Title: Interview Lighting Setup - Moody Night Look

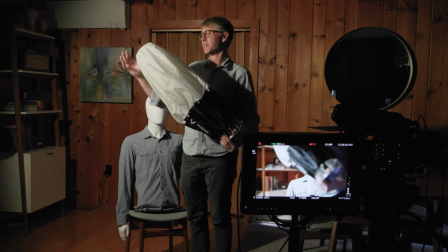alright so here is the lantern and what's great about this thing is it's super easy to set up you know this is already on and basically all you do is just
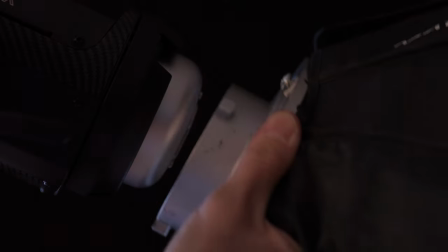push it down and lock it into place so here's our lantern and we'll fire it back up there it is with just
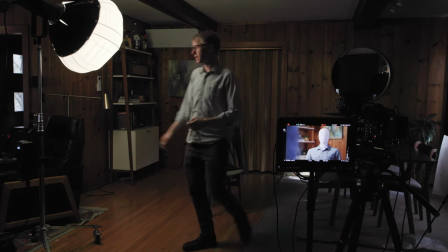the the ball and in fact let me just pan this over a little bit
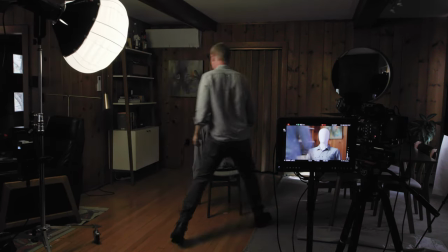so it's more focused on our subject okay
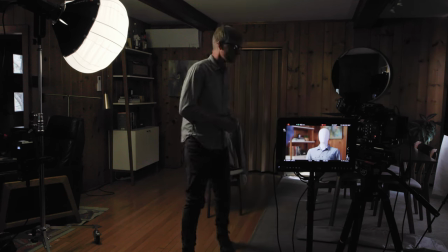so softer already right you can see in the frame we got a lot
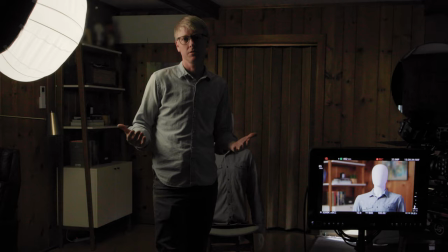softer but we're not going to live with this so now we're just going to use this as
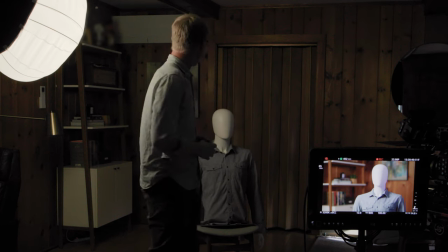effectively a work light so that we can kind of see what we're doing and what i'm going to do is I'm actually going to start kind of crafting what it
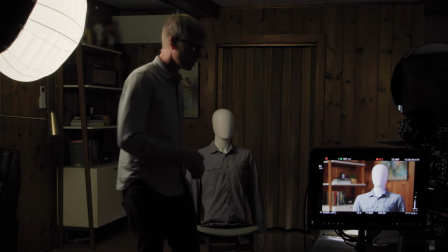is that we want to do in this back corner So looking at the frame our main focus is this painting
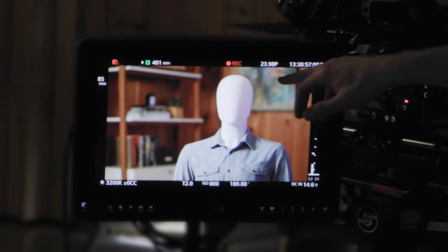And then this little bookshelf over here And so what I'm going to do is I am going to kind of put a little highlight spotlight on our painting
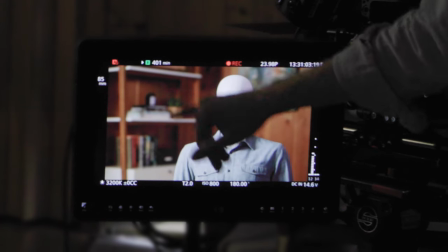And then for the books I'm actually going to use my aperture
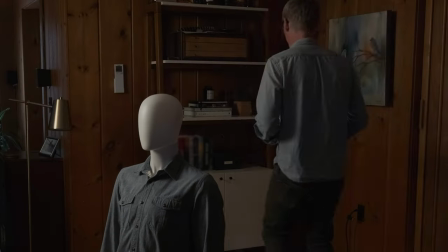MC lights and I'm just going to velcro those up under the shelves And
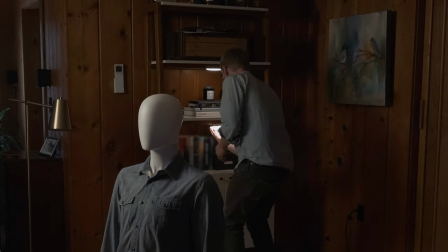that'll just give us a nice little glow on these books and we'll see what that looks like So it's nice in our app is I've actually grouped these
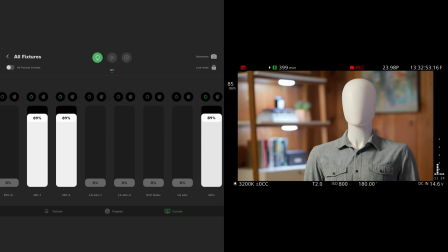MCs together and so I can control the two of them at the same time with all the same settings so the first thing that I
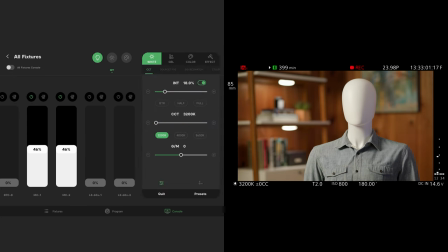want to do is I want to change these from daylight to tungsten and Then I can play With their levels.
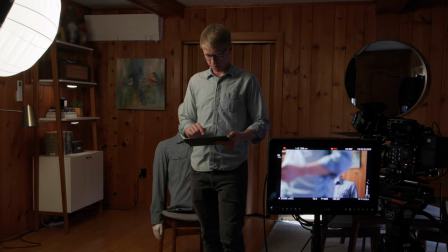I'm going to just set them here for now You know, obviously this is not where they're gonna land and as you can see in the frame that we can see those lights In the shot,
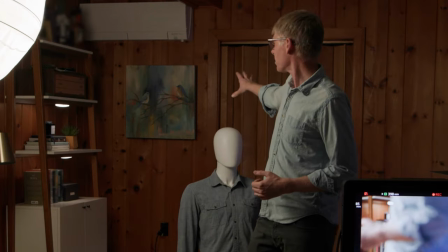but we're gonna take care of that The next thing that I want to do is I want to take a look at this painting
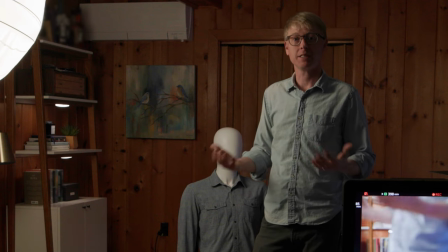So what I'm gonna do with that is I'm going to use one of my 60 X's and just suspend that off of a C stand
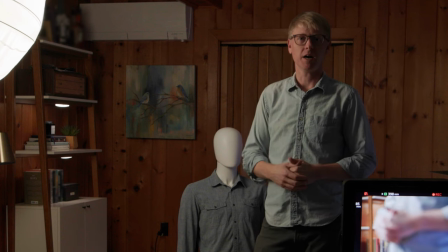And just kind of create a little bit of a spot on that. So I'm gonna get that built
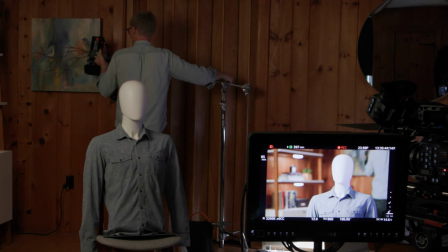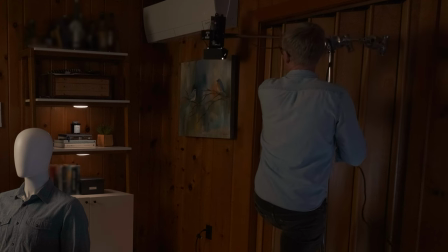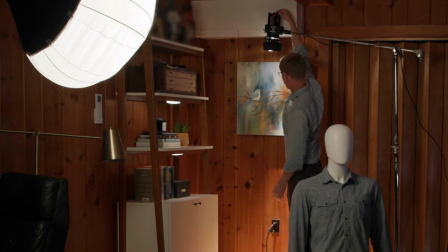So what's great about the 60 X is it has a spot and a flood option So with our spot in a flood,
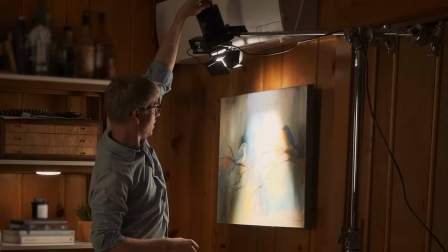then I'm able to come in and give it a nice sharp edge,
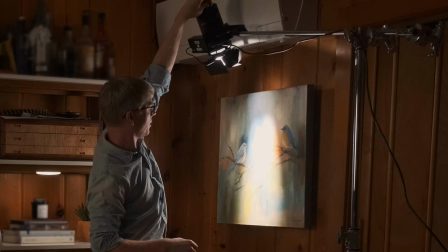which I don't think that I want. I think it's going to be a little bit too much. Or I can just flood this out.
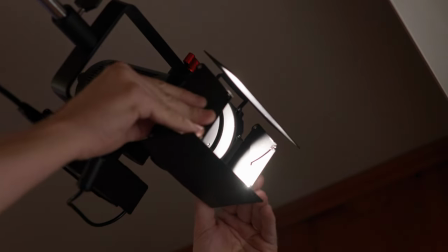I can adjust our barn door so that it's not giving us any shadows over here or over here.
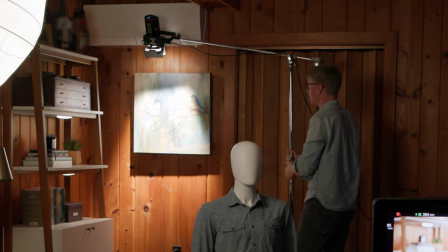And then what I think I'm going to do is I'm just going to, because I don't like that shadow on the bottom i'm just going to pull this out a little bit okay